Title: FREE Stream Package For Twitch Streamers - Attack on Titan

Check out the new jacket. Got the Scouts logo on the back. What's going on, guys? John, aka Homescope here, back with a brand new video. And today we're gonna be creating a full stream package in the theme of Attack on Titan. You can use this on your stream however you want, no strings attached, and it's totally free. What this video is basically gonna be doing is I'm gonna actually be showing you guys the speed art of me creating this whole stream package and breaking down why I did the certain things that I did to create it. There's a few different themes kind of going on here, but overall, I think this came out absolutely incredible, and this is a few days work. So if you guys do actually enjoy this video, please be sure to leave a like because, I mean, countless hours got put into this package. And I really am looking forward to hearing your guys' feedback on it. By the way, if you guys do want to stop in my Twitch stream, I'm live Monday, Wednesday, and Friday nights at 8 p.m. Eastern time. If you guys have any questions for me, or if you just want to come hang out, we do just chatting for about an hour at the start and then do a little bit of gaming afterwards. And even on Friday, we typically do viewer games. So hope to see you in there. Links down in the description below. It's twitch.tv/homescope. All right, so now that we've introduced the video, let's actually head over to the setup and start showing you the designs. All right, guys, here we are at the setup. Now, for the stream package, it's gonna be broken up into a few different parts. So I'm actually gonna go through the list right now. We're gonna start with a stream starting soon screen, an intermission screen, webcam borders, which are actually included from the last Attack on Titan video that we just did. Then we have alerts, transitions, sub badges, and panels. Now, all 7 of those things are going to be included in here, and anything that can be animated will be. But stuff like the sub badges and the panels, obviously those cannot be animated, so we're just going to stick with creating those in Photoshop, and the rest are going to start off in Photoshop. We're going to design everything there first, and then bring it into Adobe After Effects whenever we need something to be animated. Now that we got the list out of the way and you guys know what direction we're going to go in, we're going to start with the stream starting soon screen and create the static version of that, and then kind of give it a review before we start animating it.
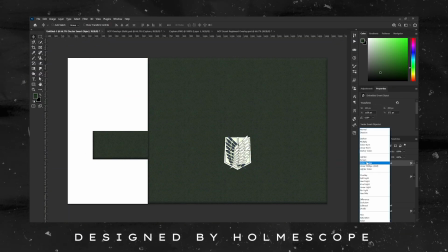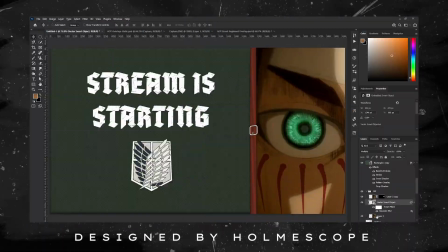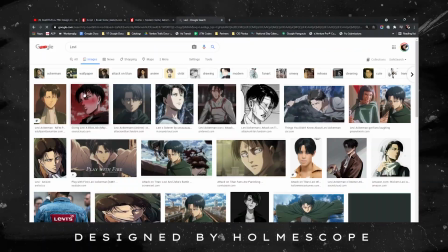All right, guys, here we have the static version of the stream is starting screen. Now, I'm actually taking a few assets from the original webcam borders that we made before this, and I'm using them in here because I feel like they're actually gonna be good to be used throughout the whole package because they keep a consistent theme.
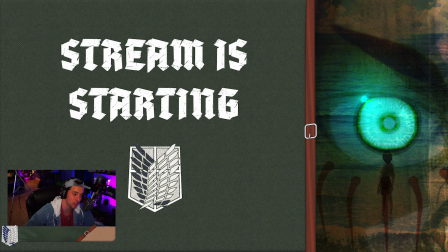(2:09)
So one of those things actually happens to be this green linen look, and I have that on the left side of the stream is starting screen where you can actually see the text being legible right on top of it. Now, I want to actually make this kind of like we did with the last one where you actually have the linen kind of moving. This is actually meant to represent the capes that the scouts wear whenever they go outside the walls.
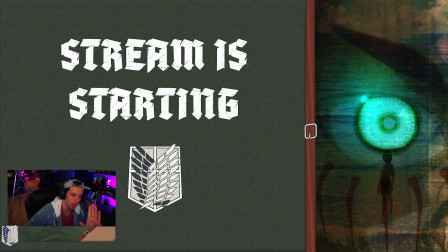(2:26)
And on the right side, you'll see that I left a little bit of room, a little bit of opening to be able to show almost a slideshow of all different screenshots from the show. And I edited some to kind of work better with others. So some of these include Aaron before he actually transforms, some of the ocean shots.
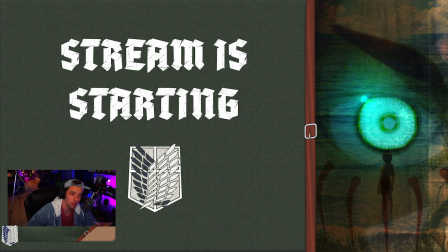(2:42)
I have Erwin in there, and I have Levi, of course. When I animate these pictures to actually go through each other, again, it's supposed to be like a slideshow, but I also have these filters on top of it to make it look like it's almost like old pages being flipped through to kind of match the aesthetic that goes with the show. All right, guys, now that we have all the assets ready in Photoshop for the stream is starting screen, I'm gonna do exactly what I was just telling you guys with the wavy linen on the left side and with the slideshow on the right side. I'm gonna create those in Adobe After Effects and then show you guys the final result right now.
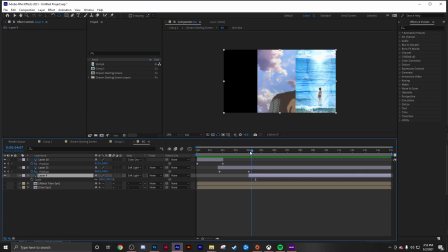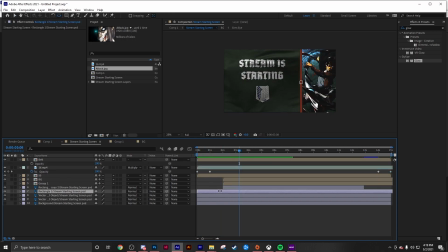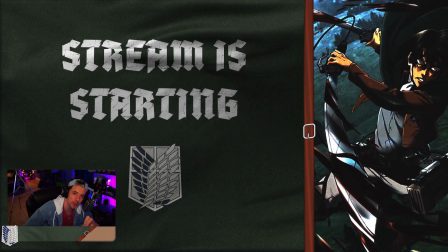(3:22)
Okay, guys, here's the animated version of the stream is starting screen, and I'm really happy with how this turned out, especially with the fact that it went exactly according to plan.
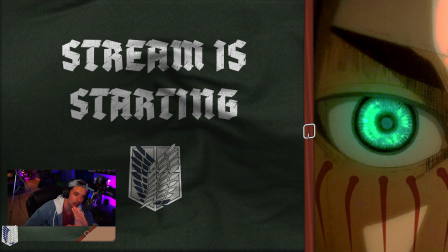(3:30)
Everything that we said was going to happen with it, it ended up working out just fine the way that we wanted to.
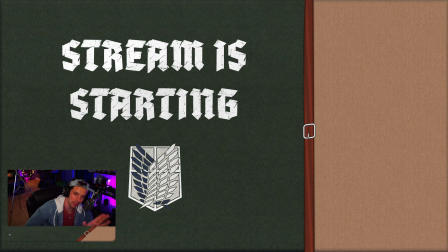(3:34)
Now, I did add in a very special animation in here that I think you guys will like a lot, and it's right when Aaron's eye shows up and it starts glowing.
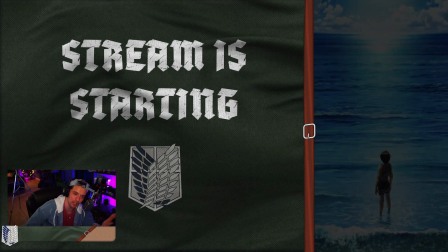(3:41)
There's this little animation as if he's turning into the Attack Titan, and then the Attack Titan's face shows up.
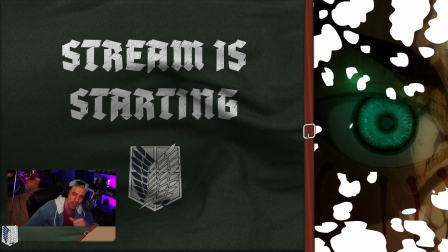(3:47)
So I feel like that's a nice little nod, and I think you guys will like that a lot. Okay, guys, now that we finished the stream starting soon screen and it's completely ready for you guys, we're gonna move right over to the intermission screen, which is broken up into 3 parts. We have the main webcam, and then in the top right, we're gonna have like the gameplay that's for in between games, so you guys don't actually make that your main priority, but rather the webcam in front.